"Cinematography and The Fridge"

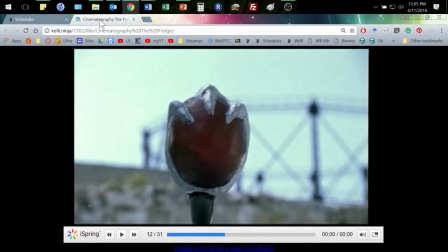11:03 life and all of that is the expectation that the reader is smart, that the reader has cultural context, that we can see this, I could have shown you this without showing you the film, and wouldn't you have said, something weird is going on there, something spooky, something's wrong with whatever that's attached to, right?
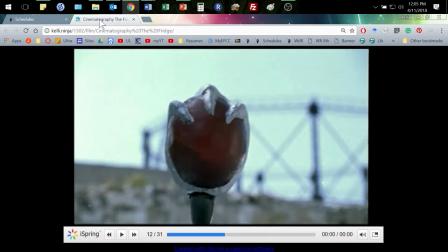11:21 Because of that kind of sense of that in a way.
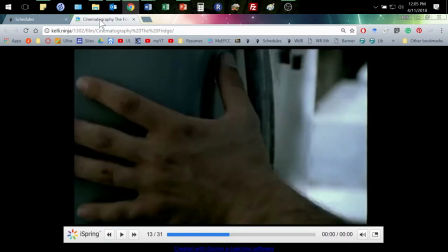11:25 And then, of course, what we get next is George, you're putting his hand on it, but it's not just from far away, it's very close. So again, very intimate, him making that physical connection with it.
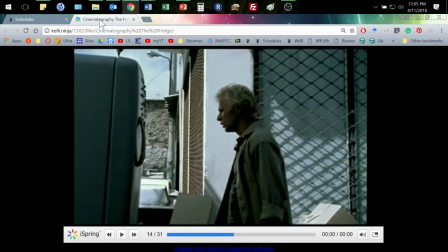11:37 And then we'll see so many scenes like this in so many in Westerns, right, the shootout, in the good guy versus the bad guy, or person, good person versus bad person, where it is that face-off in a way. And so that's what we get here, but notice how it's just, there's the bright, bright white,
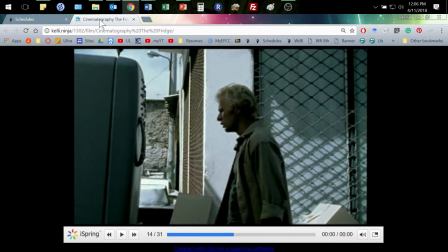11:57 and then there's these kind of things in shadow. so that that brightness creates that contrast
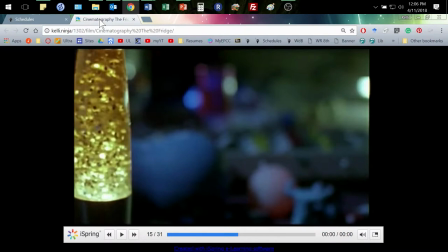12:02 as well and then this thing what kind of music was playing this thing you remember this let
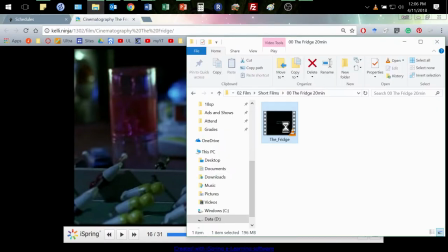12:18 me pull it up real quick let's watch that scene I forget it hold on I was gonna say I forget
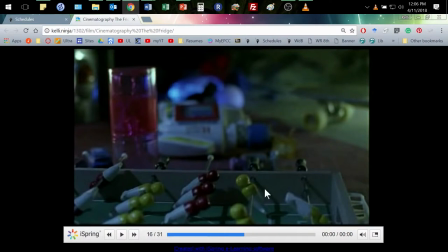12:24 where that's at but oh I didn't get the time stamp in there bummer bummer
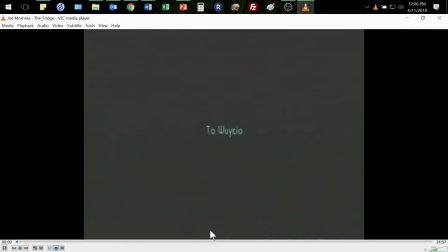12:31 right here
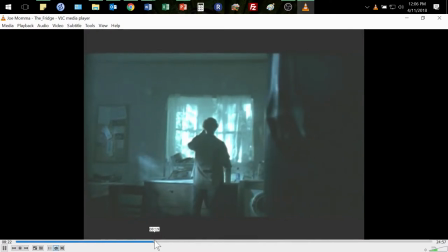12:37 this one too right so like so many things in silhouette and just being able to kind of see Georgie in this space there he is all alone in that way so
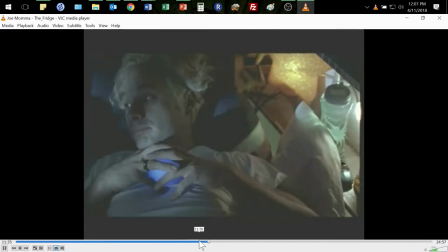12:51 okay here we go
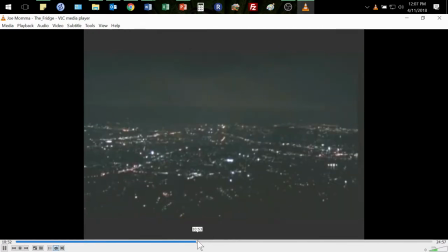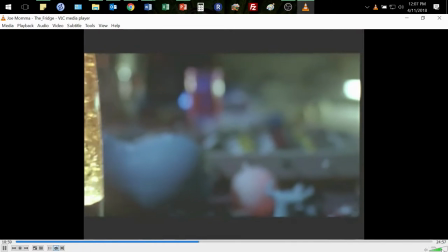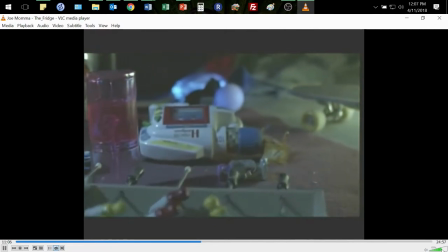13:05 I mean isn't that sweet music aww man that's like a lullaby you could play that for a baby
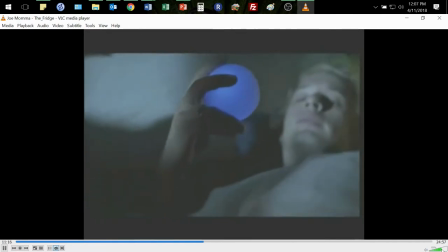13:14 that's innocent that's soft what are we learning about Georgie here what's
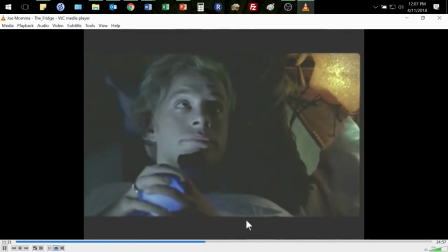13:22 he's what he hasn't grown up right he is still
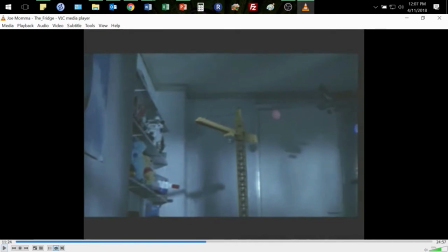13:26 that kid inside and so this moment here up to this point you know we see what Georgie does we see how he behaves we see all these kinds of things but this moment is not anywhere where we get anything really much more than his
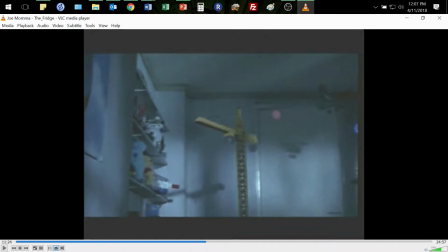13:40 stuff this is all me sensing and that music we get that music right and so that music gives us that emotional tone something sweet something soft something light and then we see that he's just really still a little kid and so
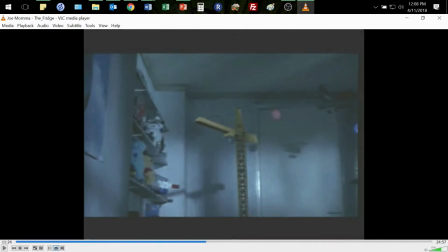13:58 one of the things it does whether you know it truly changes it but it does give us a little moment of empathy and it's all through it's not through Georgie's actions it's not through anything he does but this moment of seeing him in the context of his things and that that sound that overlay of the music there gives us
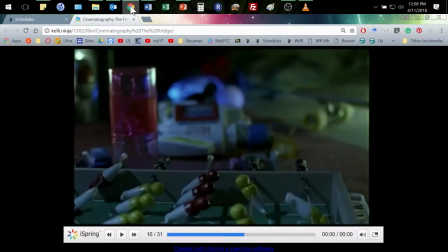14:17 this moment of empathy and insight into another part of Georgie that's not just that one that's seen by his roommates or that we're seeing with him on his own this is another side of Georgie I have to like him we don't want to have to want him to want him to be our roommates but
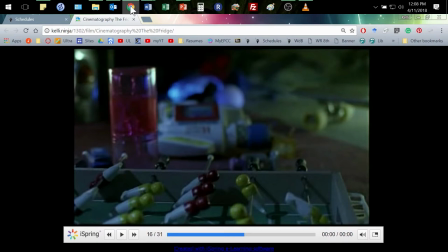14:32 this is part of who he is as well and so here you can see how just like in our time is up where we got you know those shirts those shoes that coffee all of those things told us so much about dr.